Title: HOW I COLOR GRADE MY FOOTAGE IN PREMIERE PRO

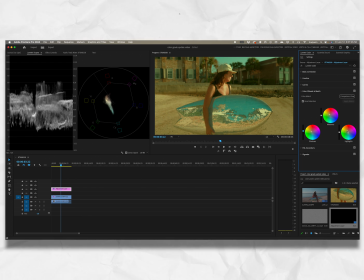8:18 You know, we can bounce around a little bit with the color here, but I think that it's really well suited in this orangey region as well. And if I want to, I can drag those highlights down or I can boost them up. In my case, I'm gonna leave them roughly in the center.
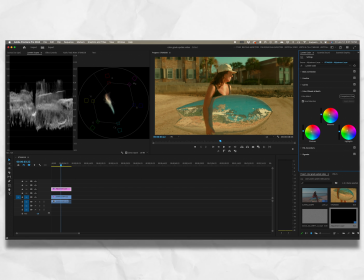8:32 They are a little higher than they started, but that's fine. And then midtones I'm gonna bring up too. Remember, I want a very bright, sunny scene. And right now, in my opinion, this is doing it quite well. But one more thing, under curves, let's now make our S curve here.
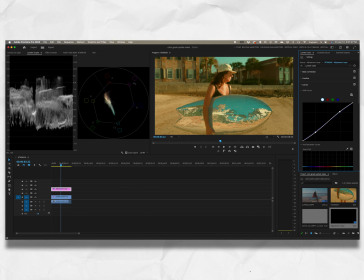8:49 And I'm gonna actually make it more subtle than it is. So now if I turn that on and off, this is before, that's after the S curve. And then before the color grade, when I turn this off, this is where we started with the color correction. Now the grade applies this feeling and look to it. What's the point of doing the grade as an adjustment layer instead of just on the shot? Well, assuming that you're making a scene out of these shots, right? Let's say there's multiple of these shots all from the same moment, that's a scene. And that scene, rather than color grading each shot, we want to just apply the same exact, everything the same in terms of color to the grade. Well, the grade is on the adjustment layer.
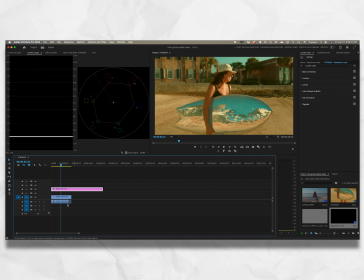9:26 So we can extend that adjustment layer. And let's say this is a different shot, I'll duplicate this.
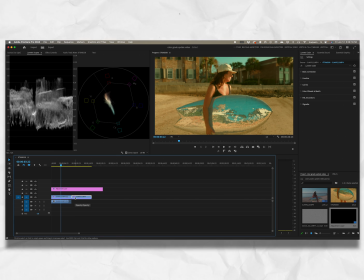9:30 So now this shot are both being affected by this color grade on the adjustment layer. I'm gonna delete that and then bring this back and cut that. So that's why we do things on an adjustment layer in terms of color grading, but the correction I do to each clip individually because each clip might have a different exposure set. The highlights are more blown out in this shot versus this shot, so we wanna individually adjust those parameters. Now, the color grade plays a really big important role. We're not gonna go into color science and theory in this video, but like, let's say I were to color grade this by bringing all these, let's just say, in the blues.
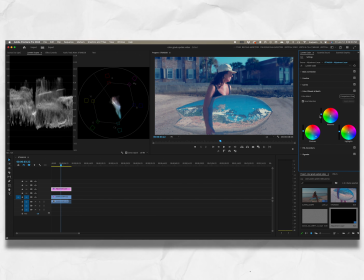10:00 This is gonna be a very bad way to show it. But my point is, if I did this, so this feels much more like a wintertime shot than what we just had. So I'm gonna undo all this. We don't want this. And we're back here. So technically speaking, we are done. We've graded it, we've color corrected it. However, in my opinion, and what I do with my own footage that you see in every video, including this one, I like to throw grain on my footage.
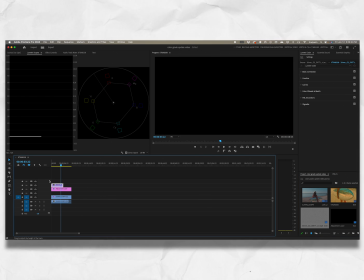10:23 So I go ahead and I drag this grain I have. I'll put it in the download description for you if you'd like it. Let's go ahead and, now I don't own this grain, so I don't know where I got it from. I'm not claiming to have owned it or made it, but I have it and I will gladly put it out there. I know it was free when I got it. So that's the only reason I'm giving it out. I'm not giving away something for free that was purchased, just to make that extra clear.
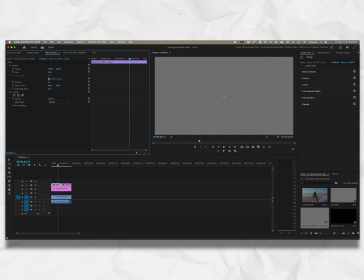10:45 But now under effect controls, if I select this grain layer, you'll notice that you can't see through it, and that's because our blend mode is set to normal. We wanna set that to soft light and or overlay, it really depends.
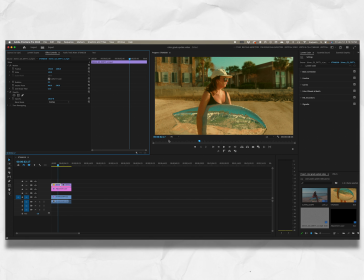10:55 I find that overlay gives a stronger grain appearance, much bigger grain, right?
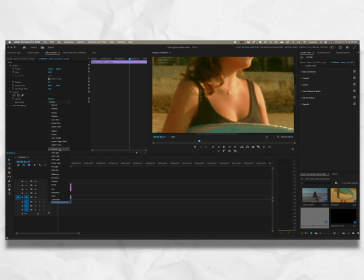11:01 So there we are, this is the grain with overlay, but when we put it on soft light, it's a lot more subtle, it's a little softer, really.
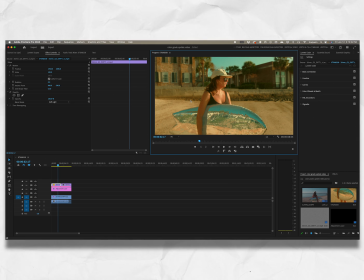11:09 And I like that better. I think that looks better. It's not as overwhelming. So there's my grain. You know, you can call this done.
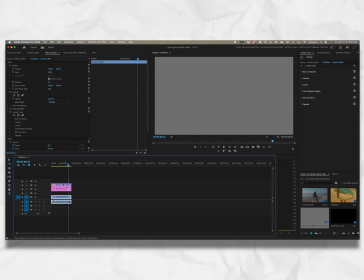11:16 And I'm gonna copy the opacity effect to that, go to this shot, click on the grain, paste it again, and it will do the same thing to that shot. But there you go, you can call this done. However, in my opinion, I like to step it up one more notch and make the film look really feel filmic, if you would.
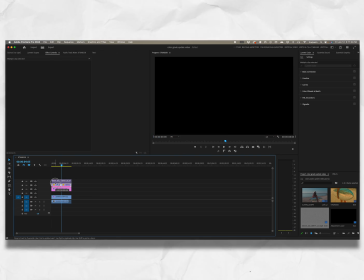11:31 So let's do that. All right, so I'm gonna click these, drag them up. I want a gap between the grain. The grain's gonna go on top of everything. And then above the color, I want to go ahead and add in another adjustment layer.
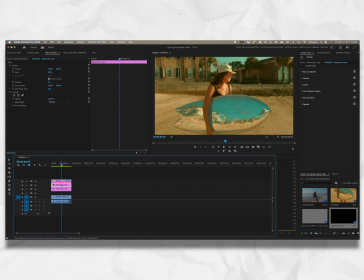11:42 So I'm gonna take this adjustment layer back in here and grab a new clean slate, click it. And I wanna make sure I go ahead and go to my effects now. You go under video effects, obsolete, then channel blur, click and drag that onto the shot. And this is gonna add some halation to the highlights. Now it's outside, there's not too many highlights, but a lot of reflections in this board because it's made of a mirror.
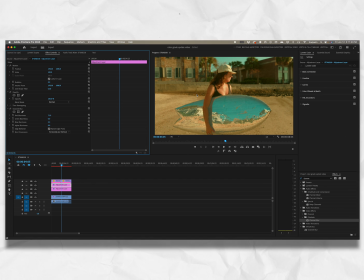11:59 I like to take my red blurriness, I bring that up to about 75. And you might not see the effect apply immediately because it's very intensive on your graphics. However, the one final step to this effect is to go to opacity in the blend mode again and change your blend mode to lighten. Now, when this loads, I'll be able to see the effect. However, right now in this moment, like I said, the screen's gonna freeze because it's a lot of graphics processing happening at the same time. But I know what the effect looks like and I know my general parameters I set, so I'm gonna trust that this 75 is good.